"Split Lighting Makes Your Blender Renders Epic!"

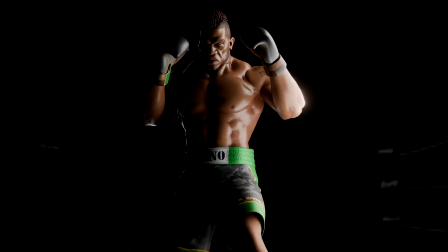soft lighting like this? Stick till the end. Hey everyone, welcome back to Deep Blend Art.
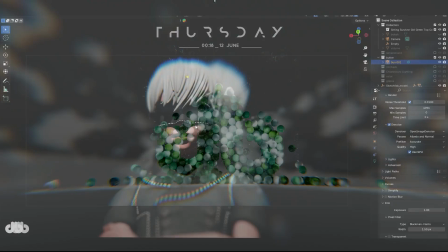I'm thrilled to have you all here for another exciting session in our Blender lighting playlist.
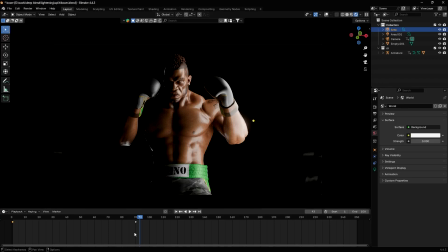Today we're diving into the captivating world of split lighting and its dynamic substyles, broad and short lighting.
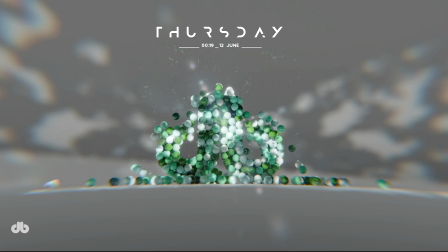This is going to be a fun and practical deep dive. So grab your Blender project and let's make some dramatic lighting magic happen. Alright, let's kick things off with split lighting, one of the coolest and most powerful techniques in portrait lighting.
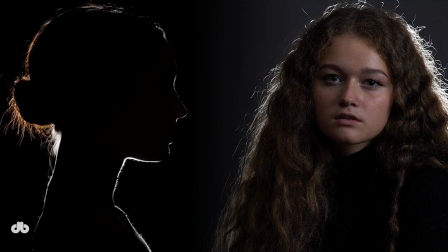If you've been following our previous sessions, we've already explored dramatic, non-dramatic, natural, and soft lighting styles. Now, split lighting sits at the far end of the contrast spectrum. It's the ultimate high contrast, high drama setup.
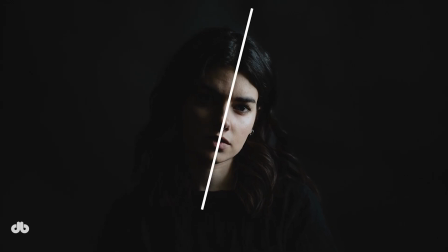Think of it as splitting your subject's face right down the middle, one side bathed in light, the other plunged into shadow. This creates the most intense contrast you can get in Blender, perfect for amplifying emotion and adding a cinematic edge to your scenes.
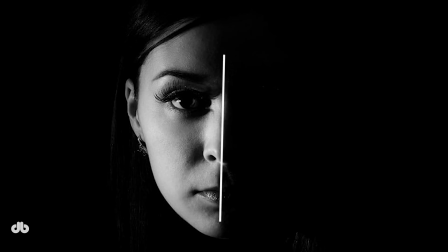So what's the deal with split lighting? It's all about maxing out contrast to create a bold, dramatic effect.
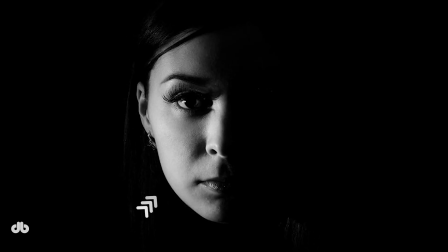Picture this: half of your character's face, or any object you're lighting, is fully illuminated, while the other half is in deep shadow.
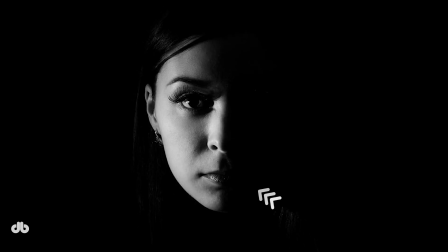This setup naturally amplifies emotions.
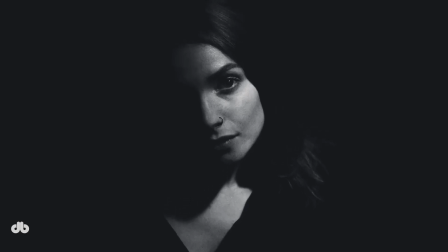For example, if you've got a sad character, split lighting makes that sadness hit harder, almost like it's etched into their face.
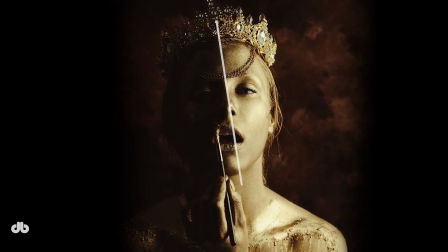Or take a scene with a queen putting on makeup. Split lighting can enhance that feminine, sultry vibe, making it feel larger than life.
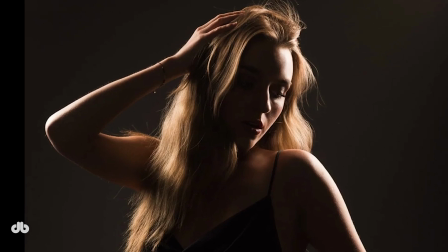Split lighting doesn't just amplify emotions, it adds a layer of mystery. Since half the character's face is hidden in shadow, it creates this intriguing, almost subconscious question in the viewer's mind.
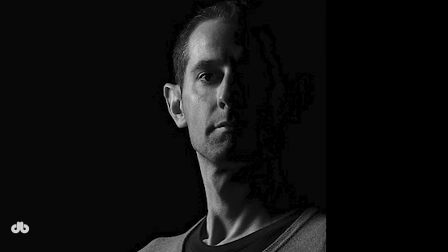What's going on with this character? It's like a mental itch.
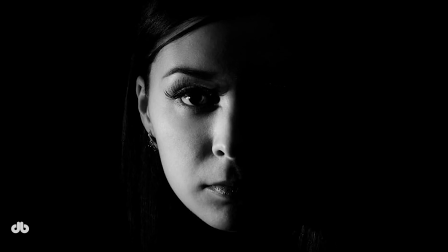For instance, a character who looks pensive or secretive, like they're plotting something, feels even more enigmatic with split lighting. Or picture a joyful scene, like someone dancing.
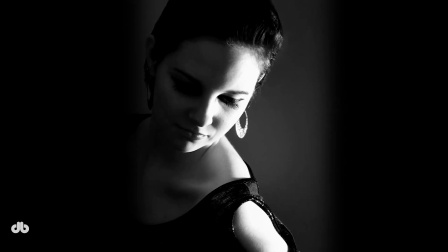The high contrast makes their happiness pop, but that shadowed half adds a hint of intrigue, like there's more to the story.
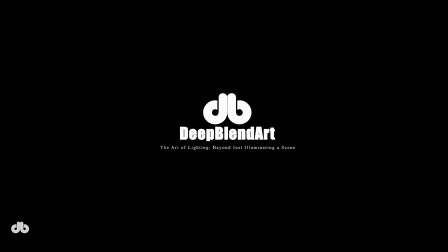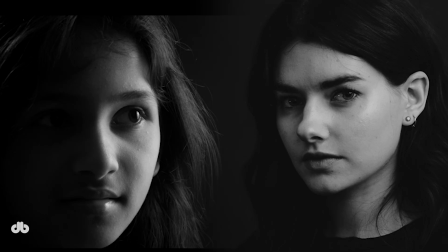Now let's talk about the two substyles of split lighting, broad lighting and short lighting. These are super practical variations, and while they don't hit as hard as pure split lighting in terms of drama, they're incredibly versatile in Blender. Broad lighting. This is when the side of the character's face facing the camera is lit and the far side falls into shadow. It creates a friendly, approachable vibe. Think warmth, connection, or relatability.
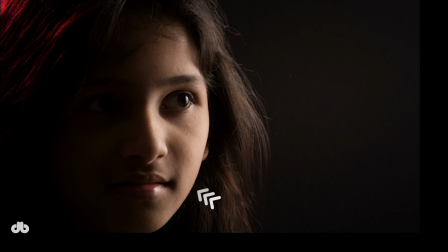Short lighting. The opposite. Here, the side facing away from the camera is lit and the camera facing side is in shadow. This adds a sense of distance or unease. It's perfect for creating a moody or mysterious atmosphere.
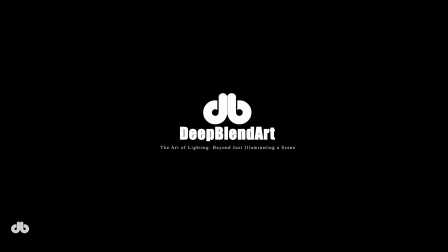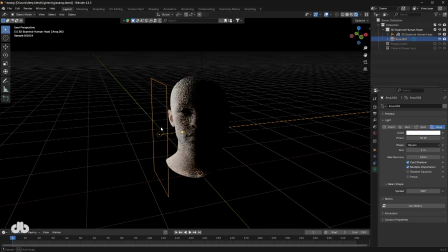Let's get practical. How do we set this up in Blender? Start by adding a new area light to your scene. Position it so it aligns with the center of your character's face or object, splitting it evenly.
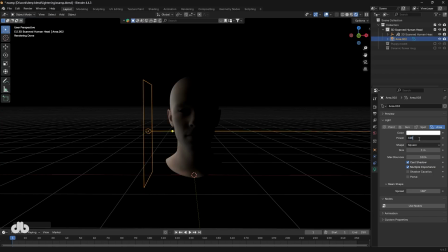One side in light, one in shadow. Adjust the power to control the intensity.
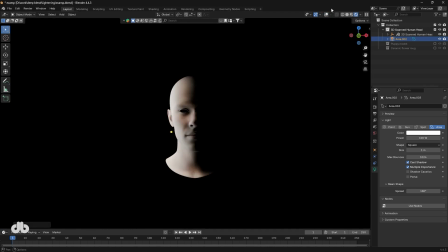You generally don't need a diffuser for split lighting since the high contrast is the goal. But if you want softer edges, you can add a plane to diffuse the light slightly. One big mistake to avoid: don't make the light too large, as it'll spill light onto the shadowed side and ruin the split effect.
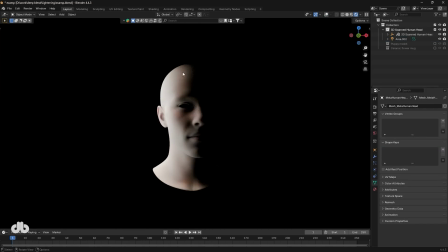For broad lighting, angle your character slightly toward the camera so the lit side faces the viewer.
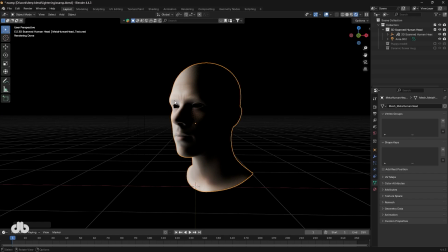For short lighting, rotate them so the lit side is away from the camera. This subtle tweak makes a huge difference in the mood.
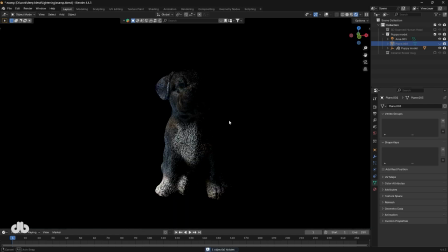Imagine a dog lit with split lighting, half its face in shadow, giving it a surprisingly dramatic, almost cinematic feel. Or picture a teacup, something simple, transformed into something moody and artistic with split lighting.
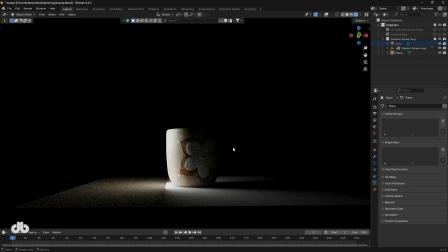These examples show how versatile split lighting is in Blender, working beautifully with animals, objects, or any subject you choose.
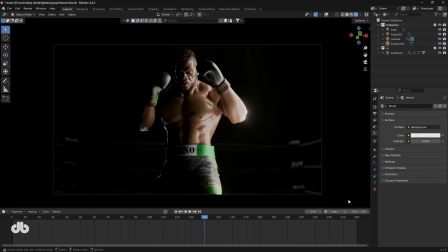Now, let's talk about our thumbnail star, the boxer.